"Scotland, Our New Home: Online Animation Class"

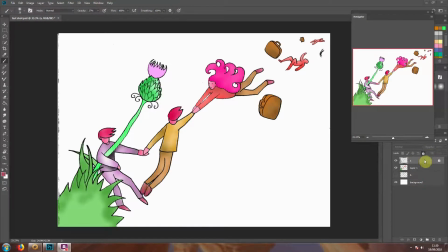2002s
Okay, so now what I'm going to do is I'm going to put the ink layer and the paint layer together. And you do that just by pressing, I think it's Control E,
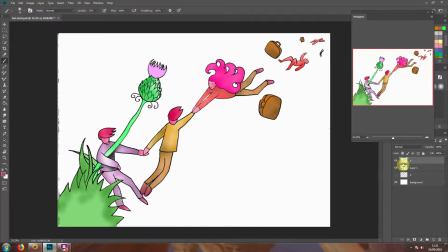2019s
and that will move the layer that you selected down one and combine it with the layer below it. And now we're going to start painting the background layer.
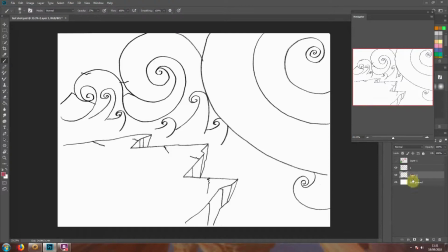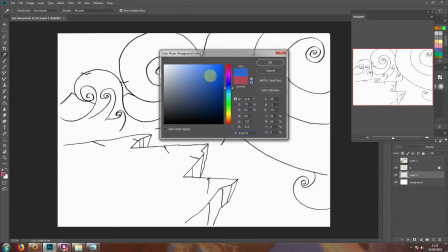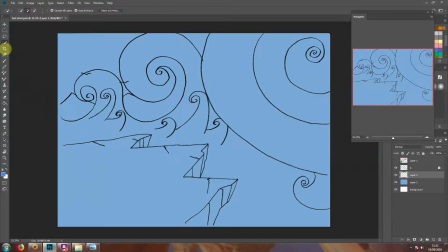So what I'm doing now is I'm building up different layers of color,
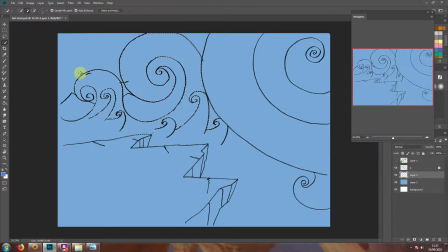2062s
and the reason I'm doing that, so I'm working on a different layer to the background layer, is that I might want to change the colors later on. So by separating them I can do that.
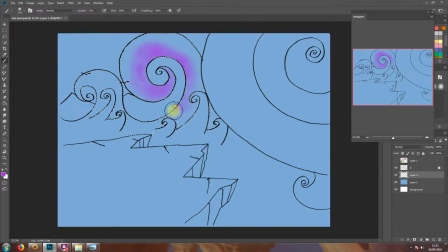I'm going to press Control Shift I to invert that selection. I'm going to do the same thing again here.
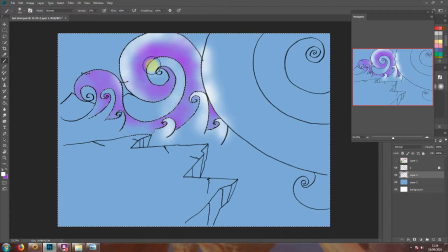So that's working. Let's select this again. I'm going to do this. And I'm going to find some medium color between the two. I'm going to blend these two slightly.
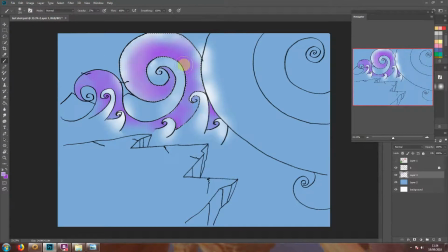2110s
So it gives a 3D feel to it.
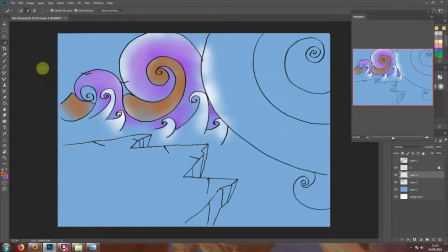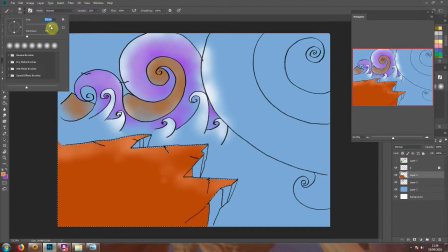Now these are on the shadow side. I'm imagining that the light is coming from this direction.
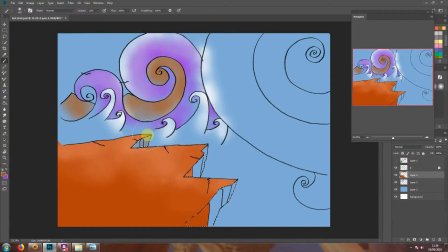2148s
So I'm just going to paint that in. I've lowered the opacity, so I'm going to bring that up.
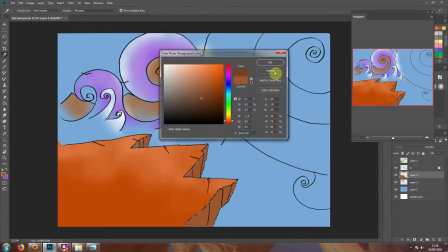2160s
And I'm going to add a little more shade to that, lowering the opacity again.
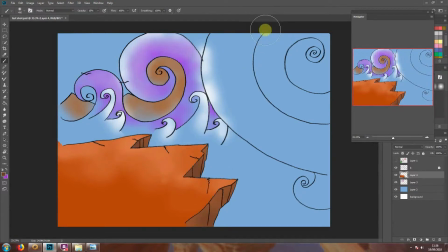2172s
So it's really darker in the cracks there. So you get a bit of a 3D feel. Actually going to do a bit more than that. Like that. Okay, that's working. Let's see what we can do with that. I don't actually like the color of it.
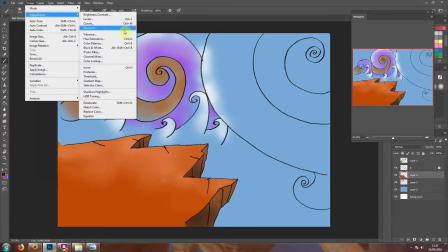2189s
I don't think it sits quite right, so I'm actually going to go back and change that by selecting hue saturation.
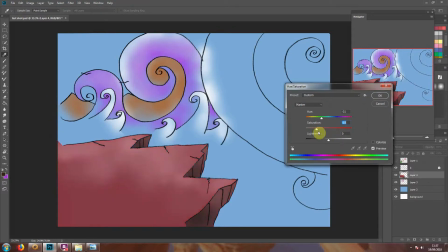2195s
Oh, that's quite nice. I like that. So, like that.
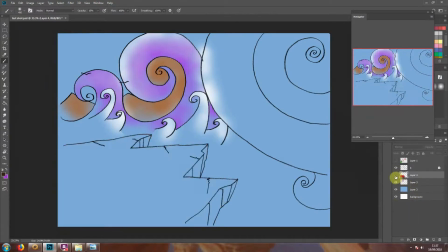2204s
I like that. So, save that. Mix that with the background layer, which is this one.
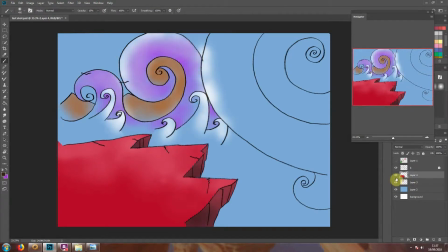2213s
So to do that, I press Control E. So those two layers are together now. We've still got the pencil layer over the top of it. I'm going to create a new layer between the two there. I'm going to start working on the sky and just do a bit more to it.